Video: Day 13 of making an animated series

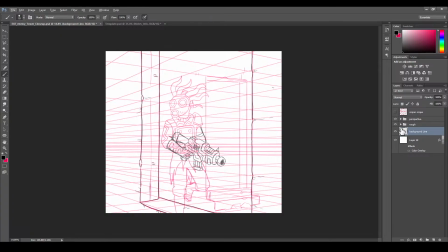292s
I like adding the cracks later, just because I'm gonna have the texture up. But I think we're actually, once we do the finished background, this back room, I added it to give it more depth because I didn't want like an deep wall.
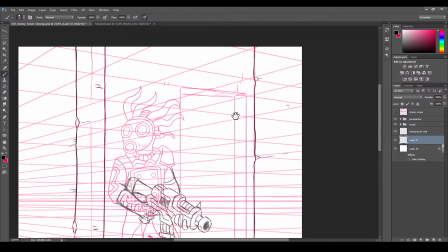307s
We're gonna start shading, so this is gonna be a very easy background.
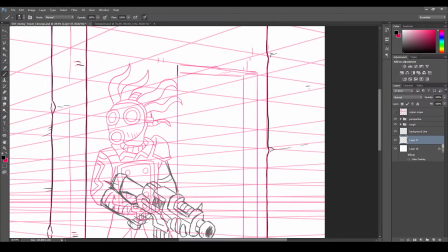312s
I just wish I started earlier today, but I had to do a lot of stuff. I had to take
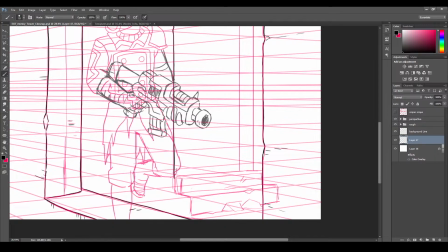321s
Ava, it was her 9-month or 8-month yesterday.
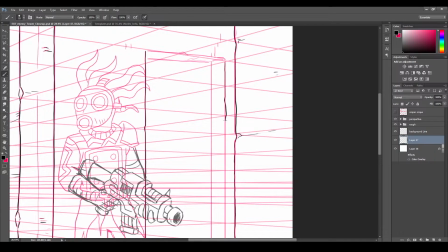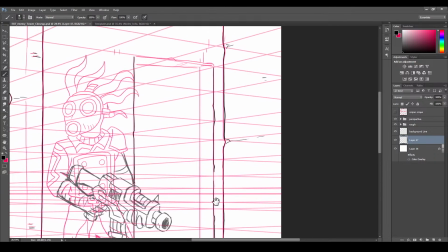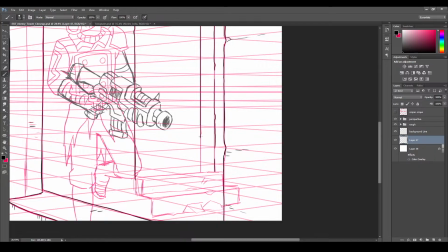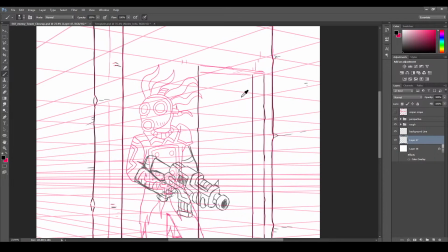353s
Yeah, it's gonna look so cool.
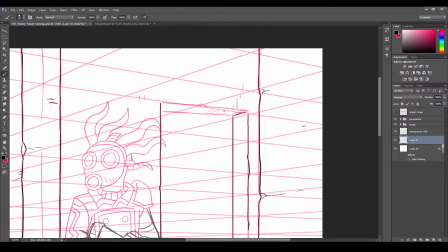359s
Say what's up in the chat, guys. I wanna talk.
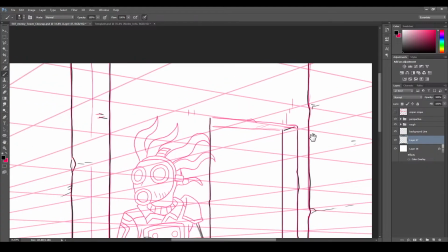372s
It's so funny. Hey guys, I'm a YouTuber.
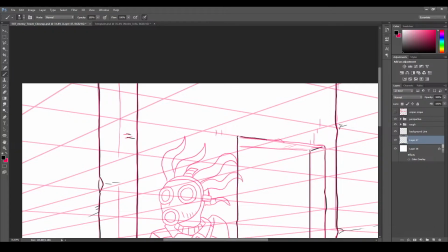376s
Say hi. No, you gotta do it exciting. Here you go. Hey everybody, welcome back to the channel.
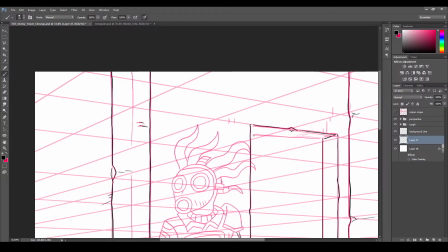382s
Today I'm going to be working on art, and we're going to have all sorts of cool stuff, including more background design.
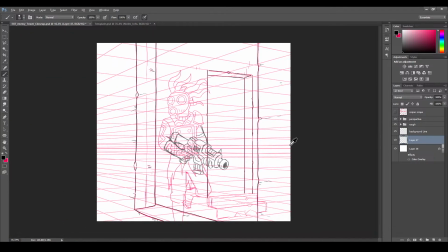390s
And later on, if you press like, if this hits 2,000 likes, I'm gonna
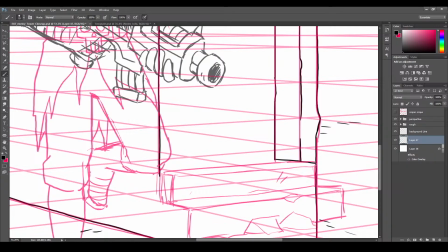402s
what do they normally do? I don't know. Freebie.
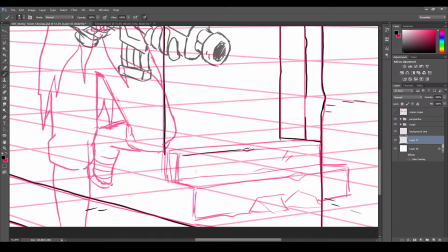409s
I have a cold turkey in the fridge, giving it away. If this hits 1,000 likes, ship it to you, in fact.
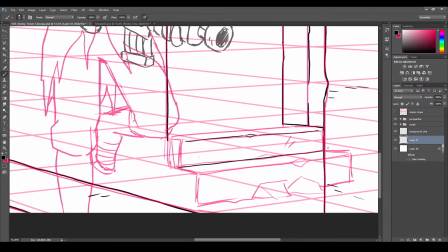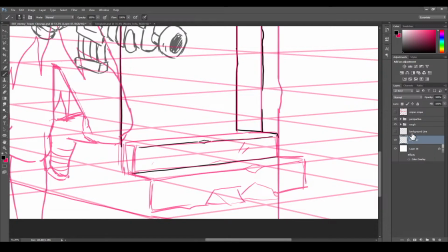427s
Okay, let me turn this off. It's starting to confuse me.
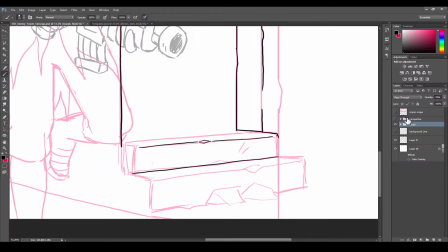Yeah, I always watch these YouTubers, and I'm always like, man,
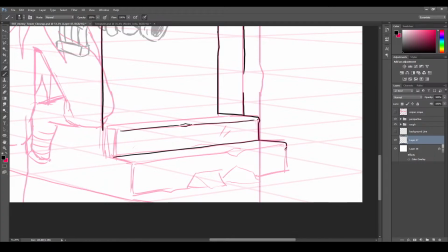447s
it feels draining, and honestly, it is draining. Having to talk, but you know, I do enjoy when people like write.
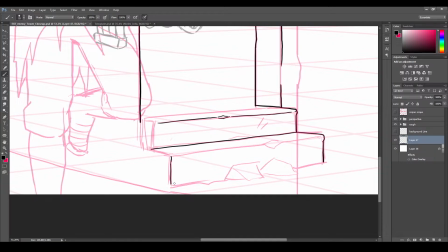458s
It's fun. I like the art. I'm like a shy artist, so it's like me having to break out of my comfort zone. It's just something I have to get used to. I do like people.
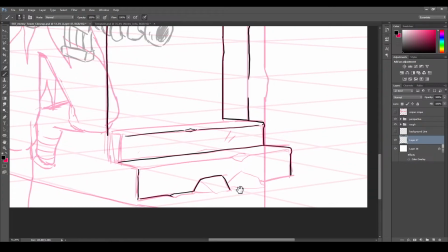473s
I don't want to come off to like somebody who likes people, but it is difficult having especially if you're an introvert. Yeah. But like talking, it's harder than just drawing, but I gotta keep it interesting,
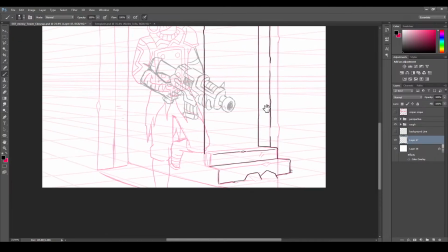490s
and at the same time let you guys know how to actually do this if you're interested in doing this art stuff.
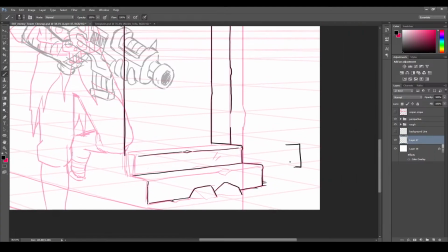496s
So as you can see, these outlines like here, I keep the solid lines, like all these right here.
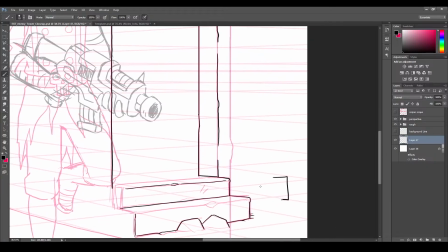504s
But the inside, you're allowed to break them up. This keeps it from looking all, you know, too vectory.
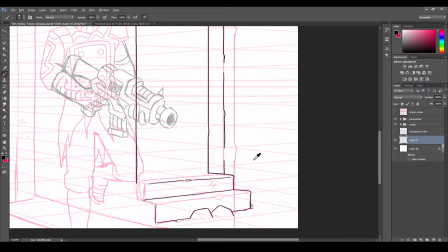515s
It keeps it more natural flow to it. So if you want to do your art, you want to do that as well.
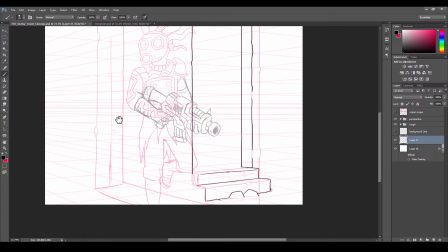521s
On the inside lines, you keep them breaks, but on the outside, solid like this one.
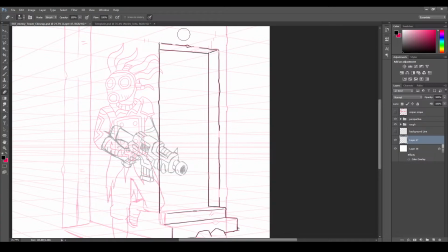527s
You see the breaks here? It's fine here. Just the outside silhouette you want to break.
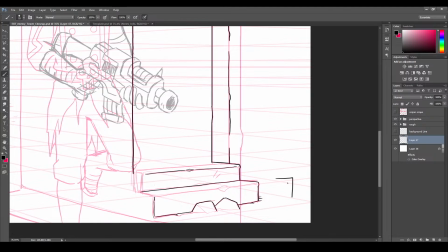536s
And you never intersect lines like this. You have it like this.